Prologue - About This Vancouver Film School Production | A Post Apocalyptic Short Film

Hi, I'm Alex Reinders, director of Prologue. Hello, I am Smiralla, and I am producer. Hi, I'm Radley Nardou, and I'm the director of photography. Hi, my name is Marco Antonio Pizil, and I am the production designer. I'm Jake Dodd, the editor. Prologue is about a bunker-born young woman named Dola, who yearns for a chance at living in the world above her doomsday bunker.
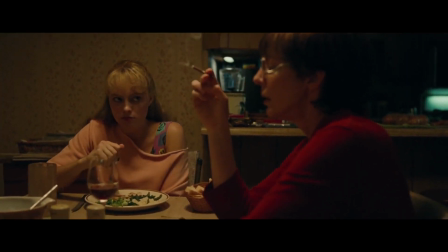She is kept down there by her overbearing and overprotective mother, Linda,
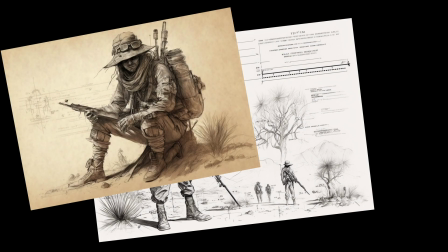until the day that her banished father, James, returns and offers her a chance at going into the world above. The ensuing tug of war for Dola's future ends up leaving one of her parents gutted. The environment that these characters are in is very claustrophobic. Dola feels very boxed in and what are we going to do to amplify this is change the aspect ratio of the camera.
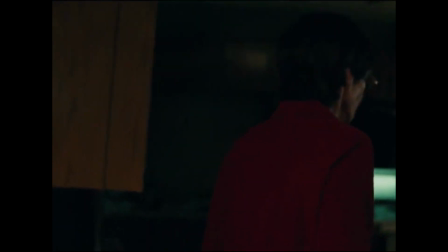And then to reflect the homey comfortability of the bunker, I'll be using practical fixtures with predominantly warm lighting and pushing green
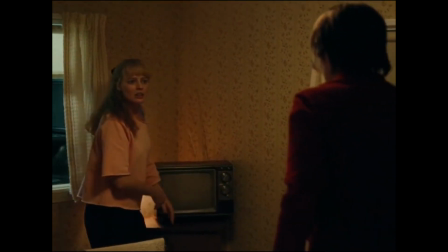hues into the shadows to give the impression of an underlying toxicity of the environment. And in a contrasting breath of literal fresh air, bright blue daylight will give us little hints of the outside world. The star of the film will be very slow paced and drawn out, really building up the tension and suspense of the film.
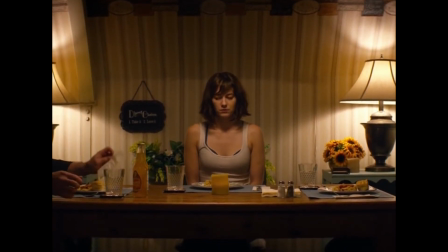As this unexpected family reunion devolves into chaos, I'm going to strategically bounce between frantic cutting of sudden violence and the drawn-out
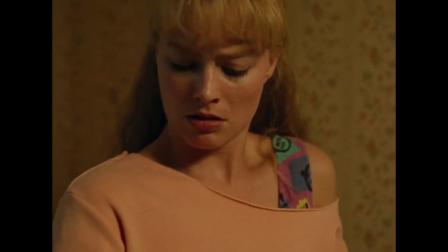voyeuristic perspectives of the aftermath of said violence. Utilizing our green screen studio,
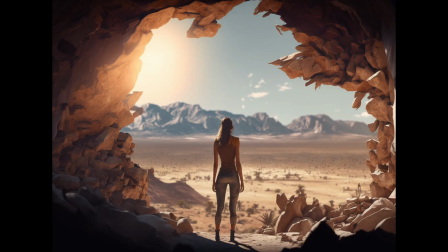I plan on further immersing the audience by bringing the California wasteland here to Vancouver with a true look at the world DOLA dreams of entering. Since Prologue is a really heavy story in terms of production design, we need to have a really strong world building.
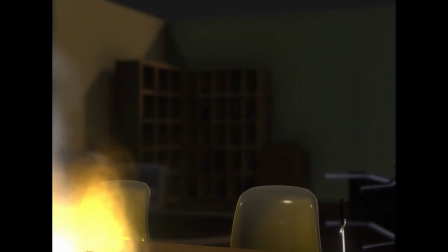My job as production designer is to establish two different worlds using just the space inside the bunker.
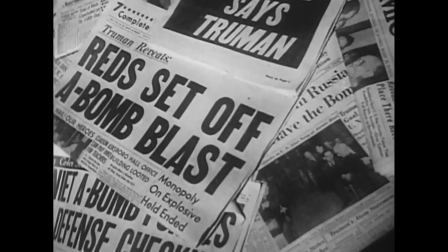To create our unique look, we are combining Cold War era influences with the vibrancy of the coastal California in the 90s.
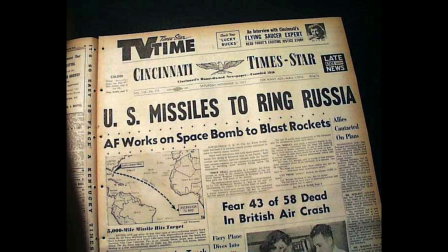In our world, the Cold War stretched deep into the 90s, bringing about this post-apocalyptic setting.
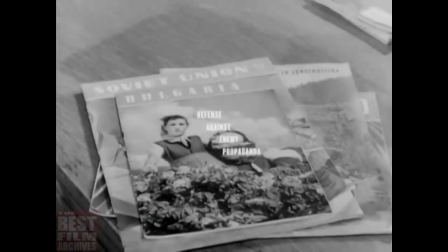And you'll see hints of this, with propaganda posters, fictional games.
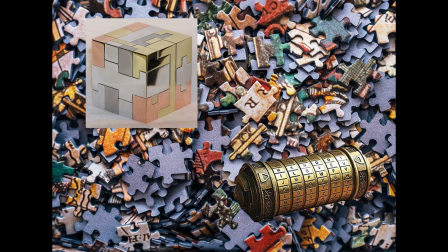The main inspiration for the look of Dola is puzzles, paired with her beloved Rubik's cube,
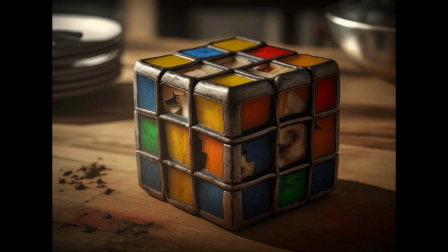her wardrobe is a resourceful patchwork of clothing pieces that reflect
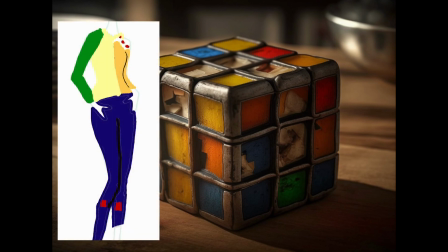how she is a hodgepodge of her mother and father clashing ideologies.
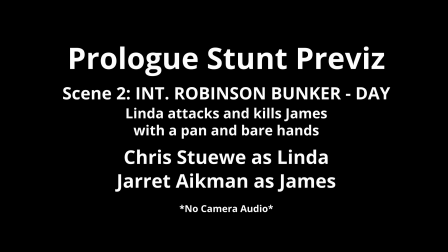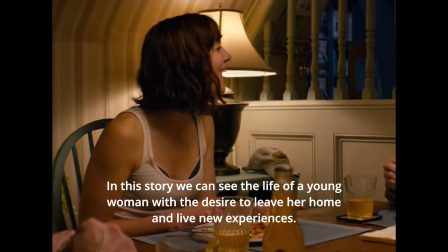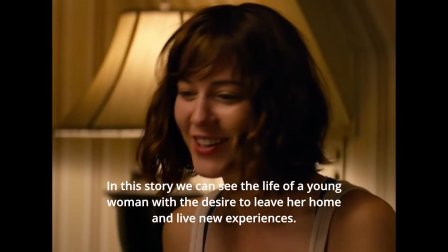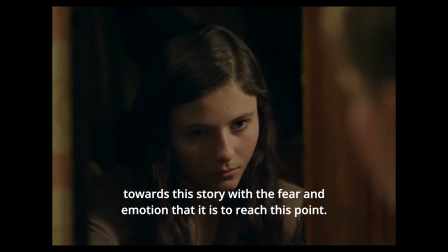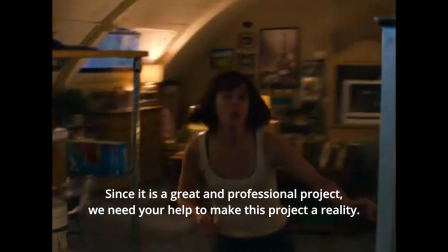Ya que es un gran proyecto y profesional, necesitamos de tu ayuda para poder hacer este proyecto realidad.